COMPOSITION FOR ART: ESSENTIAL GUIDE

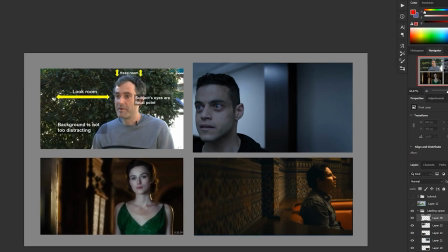And that's the idea that when we've got a subject, especially a person, framed, we want them to be looking into the majority of the frame. So this person here, their eyes are the focal point. They are landing on a third, but we want them to be facing in towards the rest of the picture.
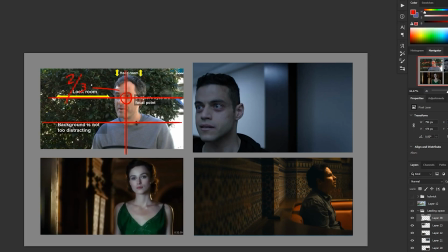So you've got 2/3 here and 1/3 here, right? And you can see this is another example. It's a little bit wider, so not quite a third, but more or less she lands on that third.
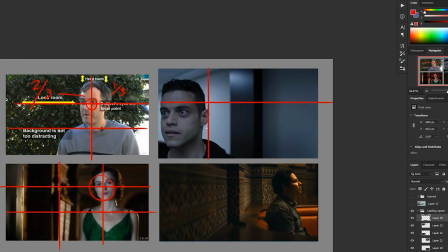If we do the opposite and have a person on a third, this is an extreme example, so it's not even on the third, but if we put the person on this third here facing this way, it does one of two things. One, it makes us want to see where they're looking and it makes us want to leave the frame.
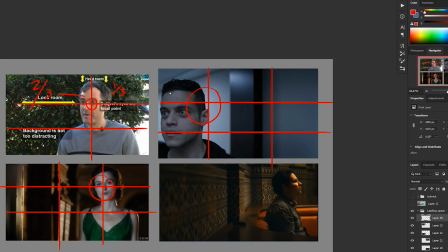Or it makes us feel claustrophobic, like we don't have enough breathing room. We also have all this extra space here that's doing no good really, and it creates a sense of discomfort. This type of shot makes us feel uncomfortable, and it's designed to do that specifically.
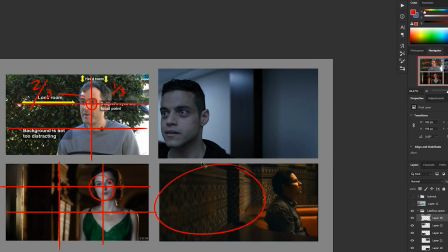Same thing here, we've got a lot of dead space here that's not needed. Meanwhile, this person doesn't have much area to breathe. We interpret the edge of the frame as something hard, so when we see a person right up against the frame, it starts to feel claustrophobic. This is sort of an intrinsic feeling, it's subconscious.
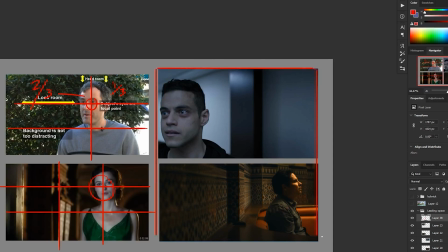So as you can see in these two examples here, we can use that to our advantage when we want to, but I would argue that most of the time this is more appropriate. You want your main subject looking into the majority of your image, if that makes sense.
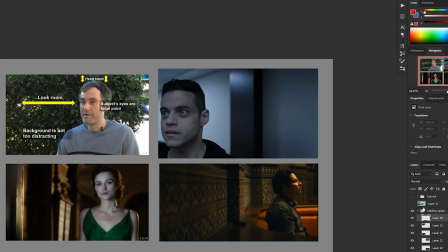Obviously with people and characters, that's a little bit more obvious, but it still applies to say landscape paintings.
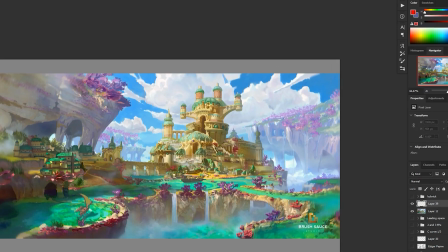You can see here in another Tyler Edlin example, we've got this building, so it lands somewhere on our third,
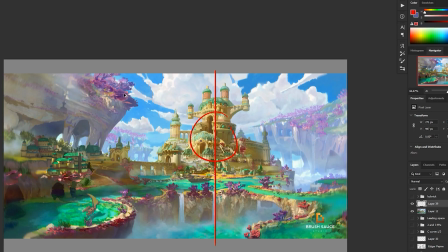but it's quote unquote facing the larger area of the image. If we were to instead frame it like something like this here,
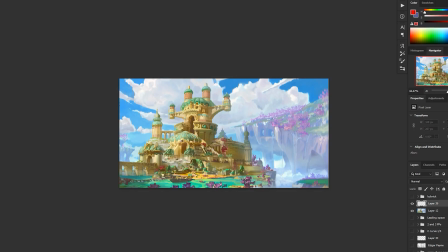it's still on our third, so that's good, but we're left kind of wondering like what's happening here? Why is there so much dead space here? Overall, it makes the image weaker.
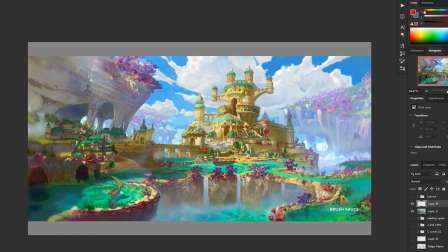Maybe one good way to think about it is instead of leading room or sort of breathing space that you might find with a character, with environments, maybe it's, we want to see how to get here. Are we traveling to this space?
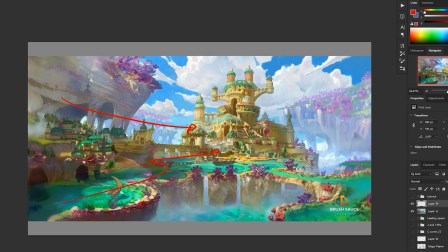We need area to see that. This is where a lot of the storytelling happens, where we are arriving to the focal point.
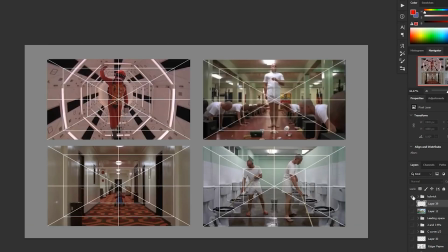Now, finally, of course, you can break the rule of thirds. You don't necessarily have to have a focal point on a third. There are always exceptions to the rules. You can put your focal point dead center if you want. And Stanley Kubrick is a great example of that.
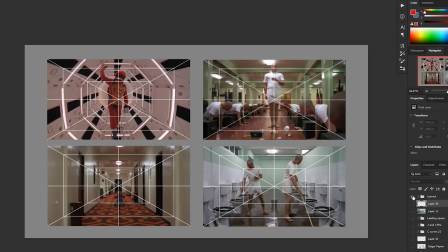He does so much one-point perspective in his films, and he goes out of his way to make sure that his shots are very, very symmetrical. But he does this with a very specific purpose. So you can do something like this, but I would argue that if you're going to have, say, a more central focused composition, be very, very intentful about it.
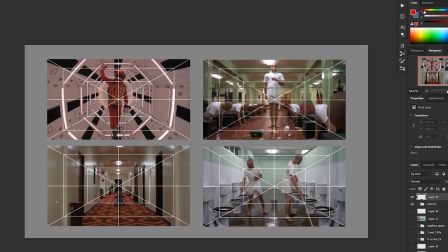Have a good reason. These types of shots are almost too perfect, so we start to get this like uncanny valley type feeling, and they can be used for a variety of things. They can be used for horror. Obviously, we've got a shot from The Shining here, but it can also be used in comedy or maybe grandness,
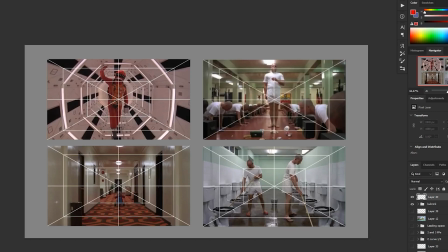and that's one of the reasons why maybe it's a little bit more difficult to pull off, I think, because it can send different messages, but often it does send a very strong message. So if you're going to do this, again, be very intentful and really understand the message that you're trying to put across. There's always exceptions to all of this stuff, and a lot of this is just my opinion,
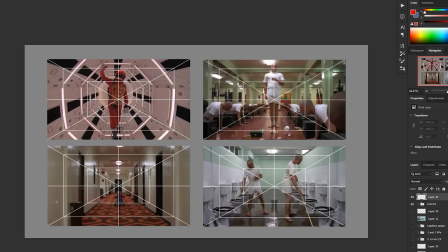but I would argue that the majority of the time sticking to the rule of thirds will get you very far. If you look at the majority of artwork out there, the focal point will be on a third, and a lot of that has to do with that balance that we looked at.
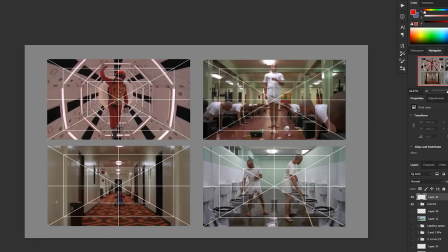That Steelyard example of Edgar Payne's is really a masterclass in and of itself of understanding the balance and flow of an image.